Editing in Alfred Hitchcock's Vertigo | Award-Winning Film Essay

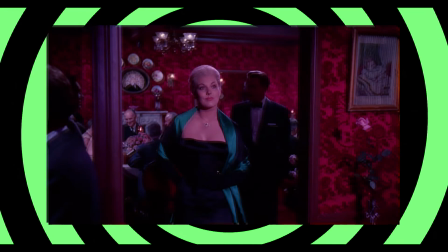4:07 In the first scene at Ernie's, there is a sequence of 5 cuts that mirrors the actions of Madeline and Scotty at a distance.
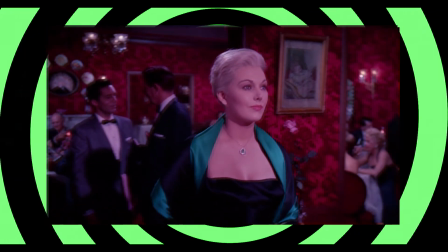4:15 As Madeline is preparing to leave the restaurant, she starts to walk by the area that Scotty is sitting at the bar.
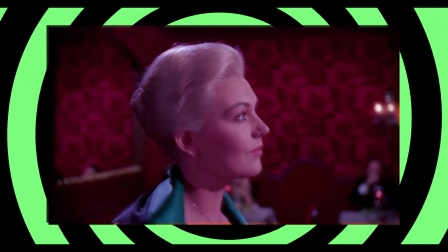4:21 The camera pans with her movement until it is resting on the profile of her face in the center of the frame.
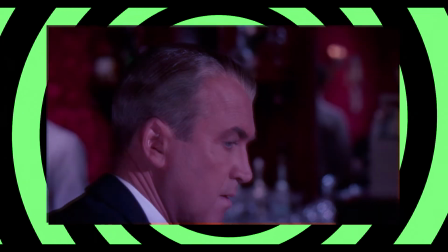4:27 We then cut to Scotty, who had been looking over his right shoulder.
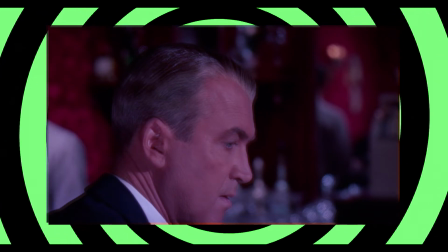4:30 His head is in roughly the same position as hers in the frame, although he is slightly off to the left.
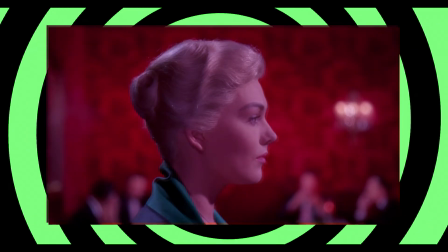4:37 We cut back to Madeline, who begins to turn her head to the right.
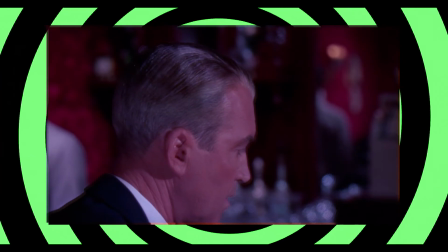4:40 We then cut to Scotty, who begins to turn his head to the left, possibly to avoid her gaze.
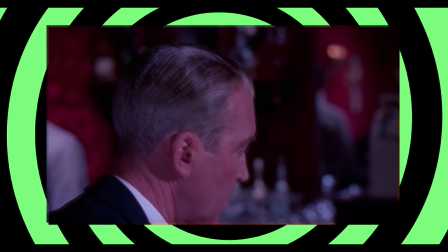4:46 As he turns his head left, we cut back to Madeline, who is continuing to turn her head to the right.
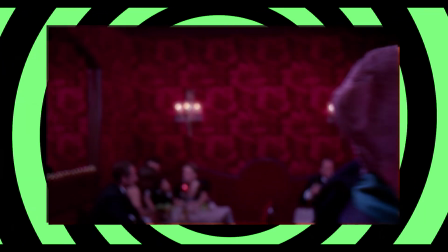4:51 She then turns her head back to the left and walks forward, out of the frame. We then cut back to Scotty, who turns his head left in order to watch her leave.
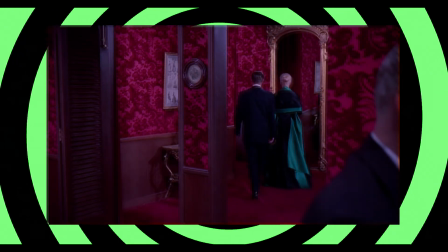5:01 Scotty is now in the right part of the frame, rather than the left.
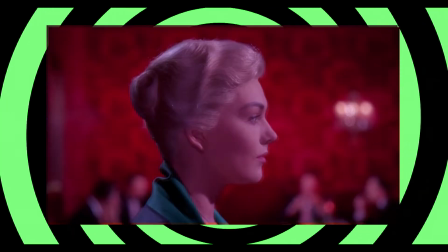5:05 This simple sequence of cuts demonstrates a series of parallel yet contrasting head movements, which simultaneously links and separates these two characters.
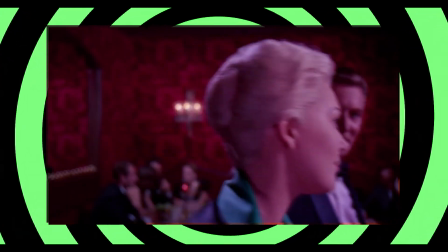5:13 Later in the film, Scotty confronts Madeline as she is trying to leave his apartment.
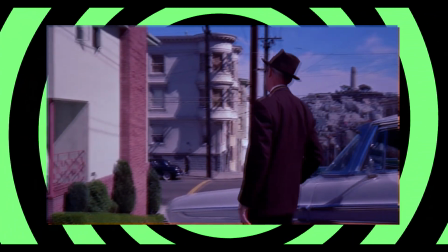5:19 Here the relationship established in the previous set of cuts definitively changes when the two characters decide to go wandering together.
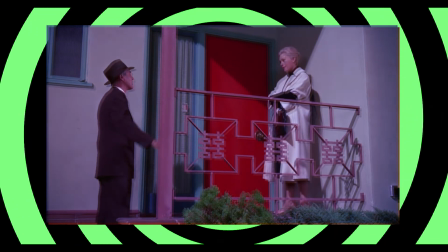5:28 Even though the two had spoken before at Scotty's apartment, this marks the beginning of their association under the pretext of mutual willingness.
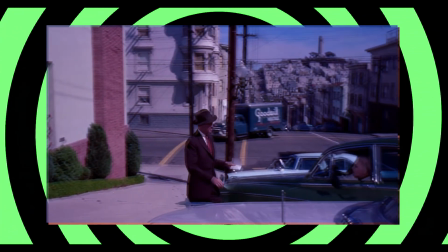5:36 The 180-degree axis is established as Scotty approaches and leans on Madeline's car, as we match on action to a medium shot of Scotty.
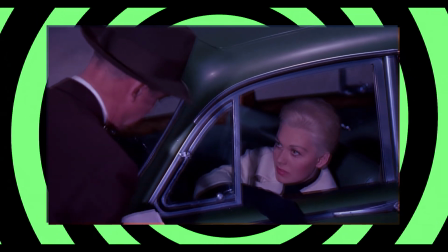5:45 The two are speaking at quite a close distance, so that they are both in the frame simultaneously throughout the conversation.
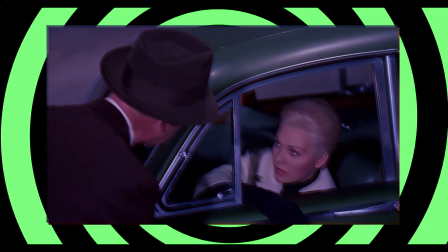5:52 In one of the cuts, Madeline finishes Scotty's sentence for him.
Yeah, well, don't you think it's kind of a waste for the two of us to wander separately?
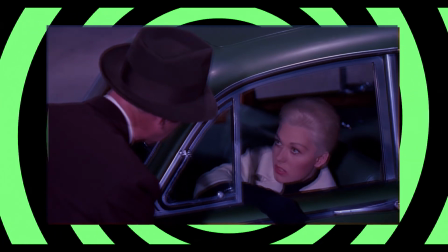6:02 The spiraling motion set in place at their first meeting now flows around the 180-degree axis,
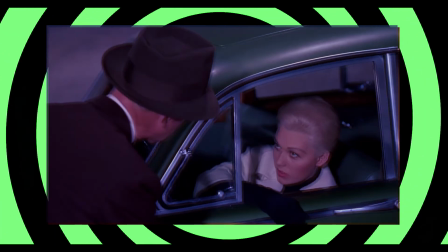6:07 and the characters have become close enough that even the content of their dialogue overlaps.
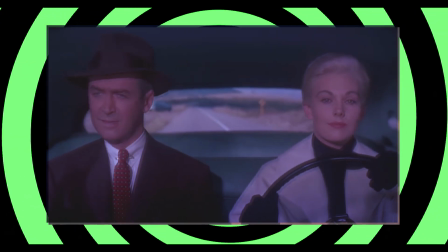6:13 However, as we learn throughout the film, this pretext of mutual association was a further lie,
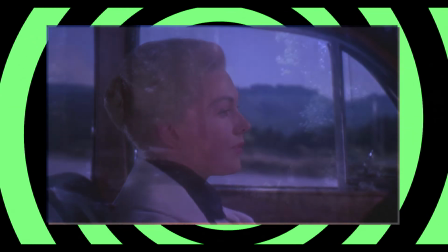6:20 part of Gavin's plan to use Scotty's vertigo in a murder scheme.
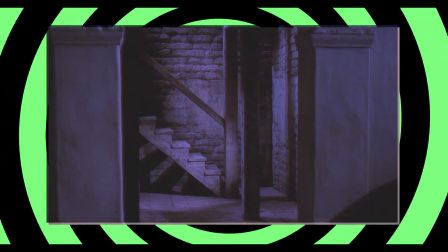6:24 When Scotty learns the truth, the unraveling of this pretext leads to his confrontation with Judy/Madeline in the bell tower stairs.
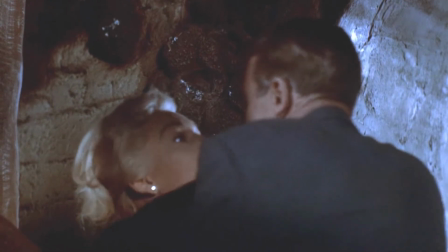6:33 And then what did he do? Did he train you? Did he rehearse you?
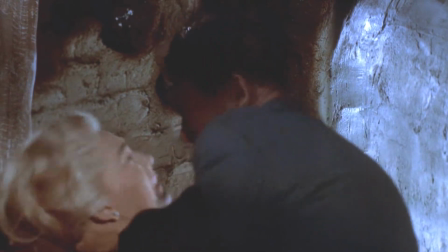6:37 Did he tell you exactly what to do, what to say? You were a very apt pupil too, weren't you?
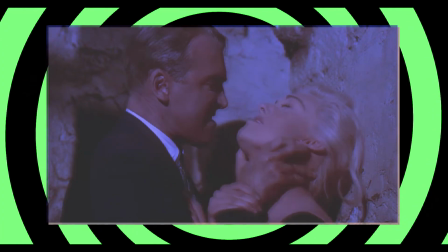6:43 You were a very apt pupil. But why did you pick on me?
Here we see the final culmination of the spiral movement established in the first scene at Ernie's.
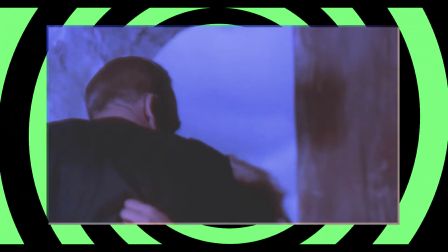6:52 But now instead of cuts, we use a long take where the characters are physically moving around a set of spiral stairs.
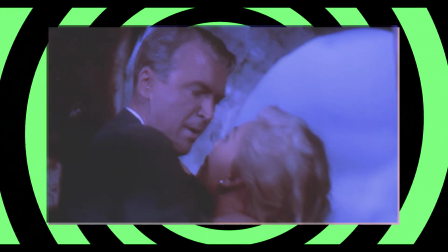6:59 Where once the characters were separate, they are now together. Where once they were operating under mutual pretexts, now everything is revealed.
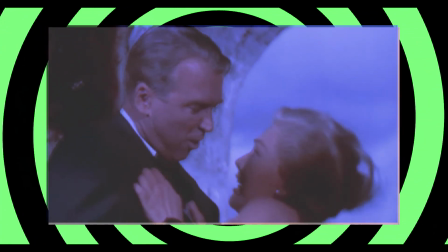7:07 The two characters have been joined in the same shot, with the same action, and even the same movement.
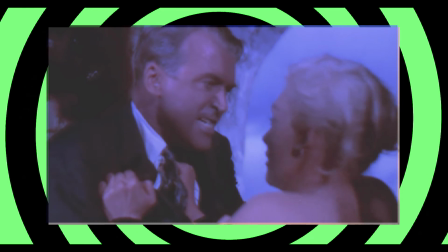7:14 We can see through this progression of a series of sequences that editing can not only determine the relationship of shot to shot,
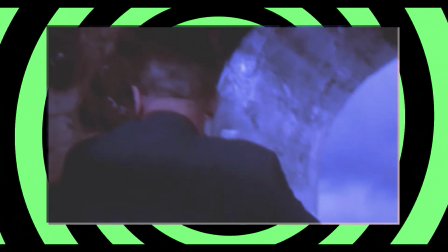7:21 but the relationships between shots. The lead-up to the final confrontation at the top of the stairs is also worthy of mention.
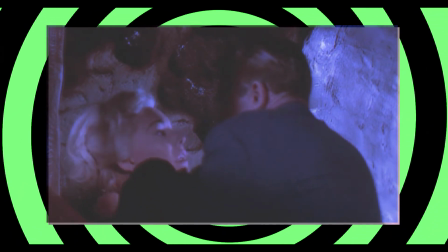7:30 In the stair-climbing sequence,
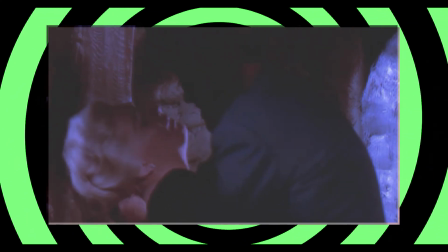7:33 rhythmic, graphic, and spatial contrasts between shots all work together to create a deepening sense of tension and dizziness.
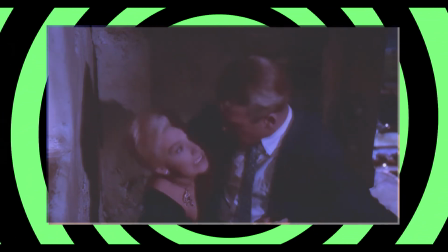7:41 Indeed, the cut that immediately leads into the long take is one that crosses the axis.
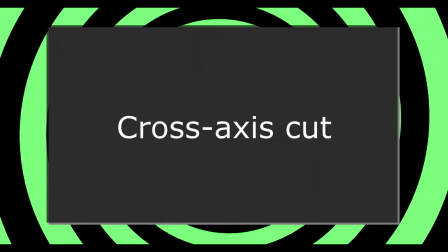7:46 This is not a mistake or a cheat, but a transition that has been earned through gradually building up a sense of disorientation in the preceding cuts.
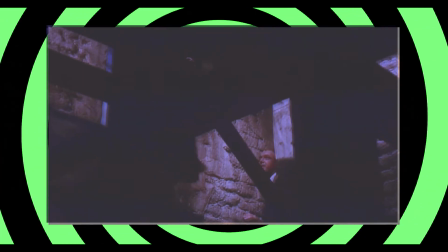7:56 The stairway climb can be thought of as having an A-B structure,
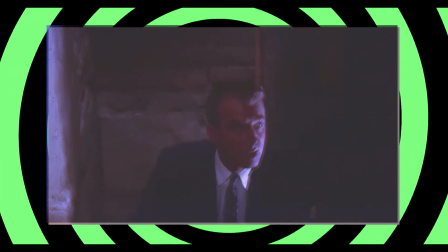8:01 contrasting the shots of Scotty following Madeline up the stairs with the dolly zoom shots of Scotty's perspective of the stairwell.
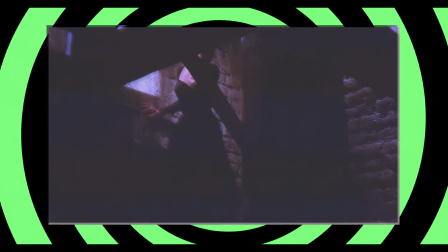8:09 At first, the camera tilts upward and pans left as it follows the start of the ascent.